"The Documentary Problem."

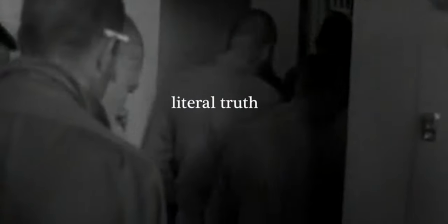(12:28)
These aren't necessarily techniques for making a documentary, but ways of looking at any given situation.
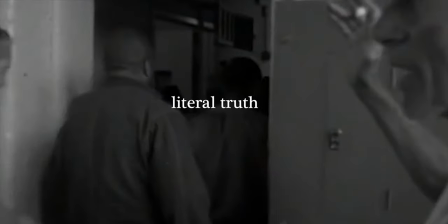(12:35)
By approaching a subject based on its accuracy of events, we benefit from knowing the details necessary to assess a situation.
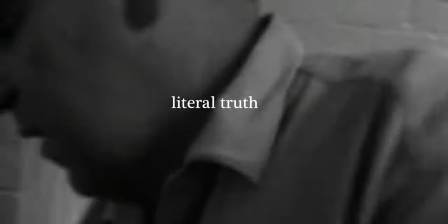(12:44)
This assessment, based on facts, is a reasonable way to come to a conclusion on your given subject.
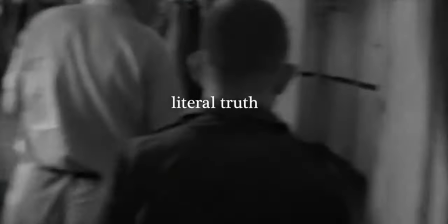(12:51)
A literal truth is constructed this way.
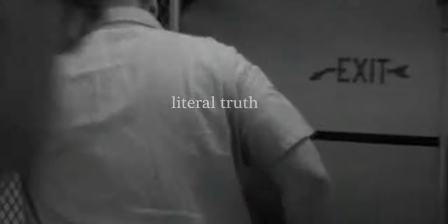(12:54)
However, without insight or analysis to the situation, we may be easily misled by context or other non-inclusive facts.
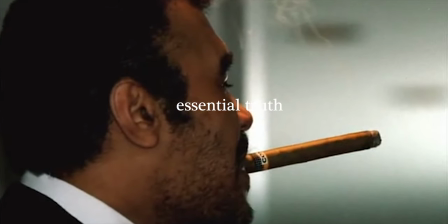(13:03)
From my experience, an essential truth is a lot more valuable to the audience than a literal truth.
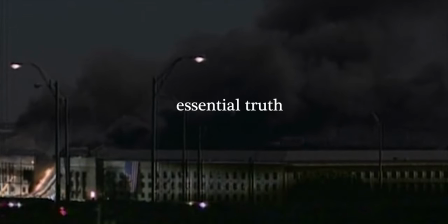(13:09)
While the latter withholds any judgments on the subject and presents it in an unbiased way,
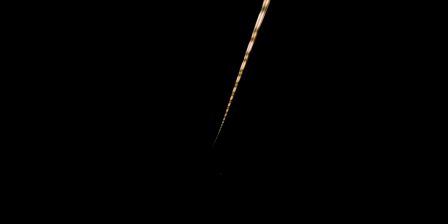(13:14)
it wouldn't be useful in revealing an insight that's carefully assessed, one that matters to its audience members. An essential truth is just that, one that requires a subject to be truly understood. Looking at both of these statements, we can assess ourselves what kind of person Edward Snowden is,
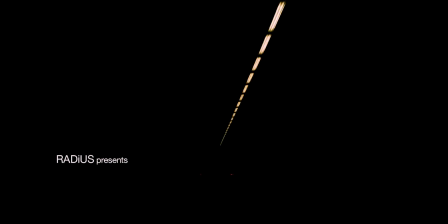(13:33)
and so I'd say that the problem that audience member's face is deciphering between them both. The face value of a documentary is only worth as much as the filmmakers behind it. Context and motive are huge factors in what kind of truth a documentary will tell you.
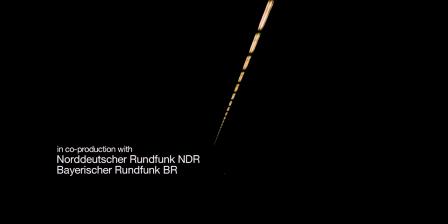(13:50)
So that's where I stand with the opening to Citizen 4. The text scene offers us a literal truth to the reality of the situation, one that we have to understand in order to process the events that follow. The scene I love so much gives us an essential truth that is so insightful to the reality that Edward faces before the events of the film.
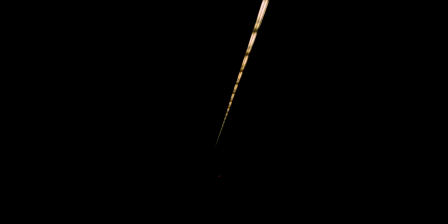(14:12)
I believe that too much of one and not enough of the other makes for a misleading or a difficult film to watch but by understanding the film and what's necessary to telling a gripping story you can make something very relevant and true to documentary form.
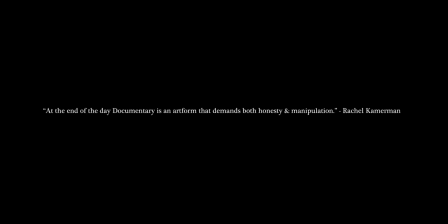(14:30)
At the end of the day, documentary is an art form that demands both honesty and manipulation. Rachel Kamerman
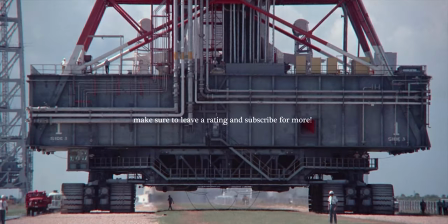(14:43)
I really hope that you've enjoyed this video. It's been a while, but I'm excited to do these when I can. Hopefully you've all seen the documentary I released a while ago, but in case you haven't, I'll leave a handy link to it on the screen now.
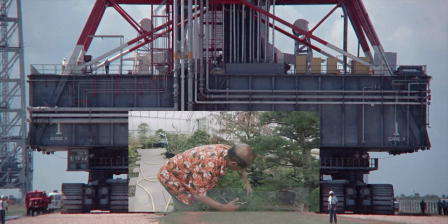(14:55)
If you'd like to watch another documentary I've worked on I'll leave Connor's fantastic factopia in the description of this video.
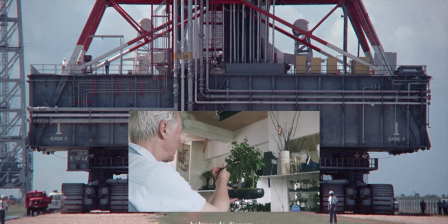(15:03)
Now if you've got this far into the video I'd like you to write baby Yoda diapers in the comments of this video. Okay I hope you guys have had a great new year. My name is James Hayes and thank you for watching.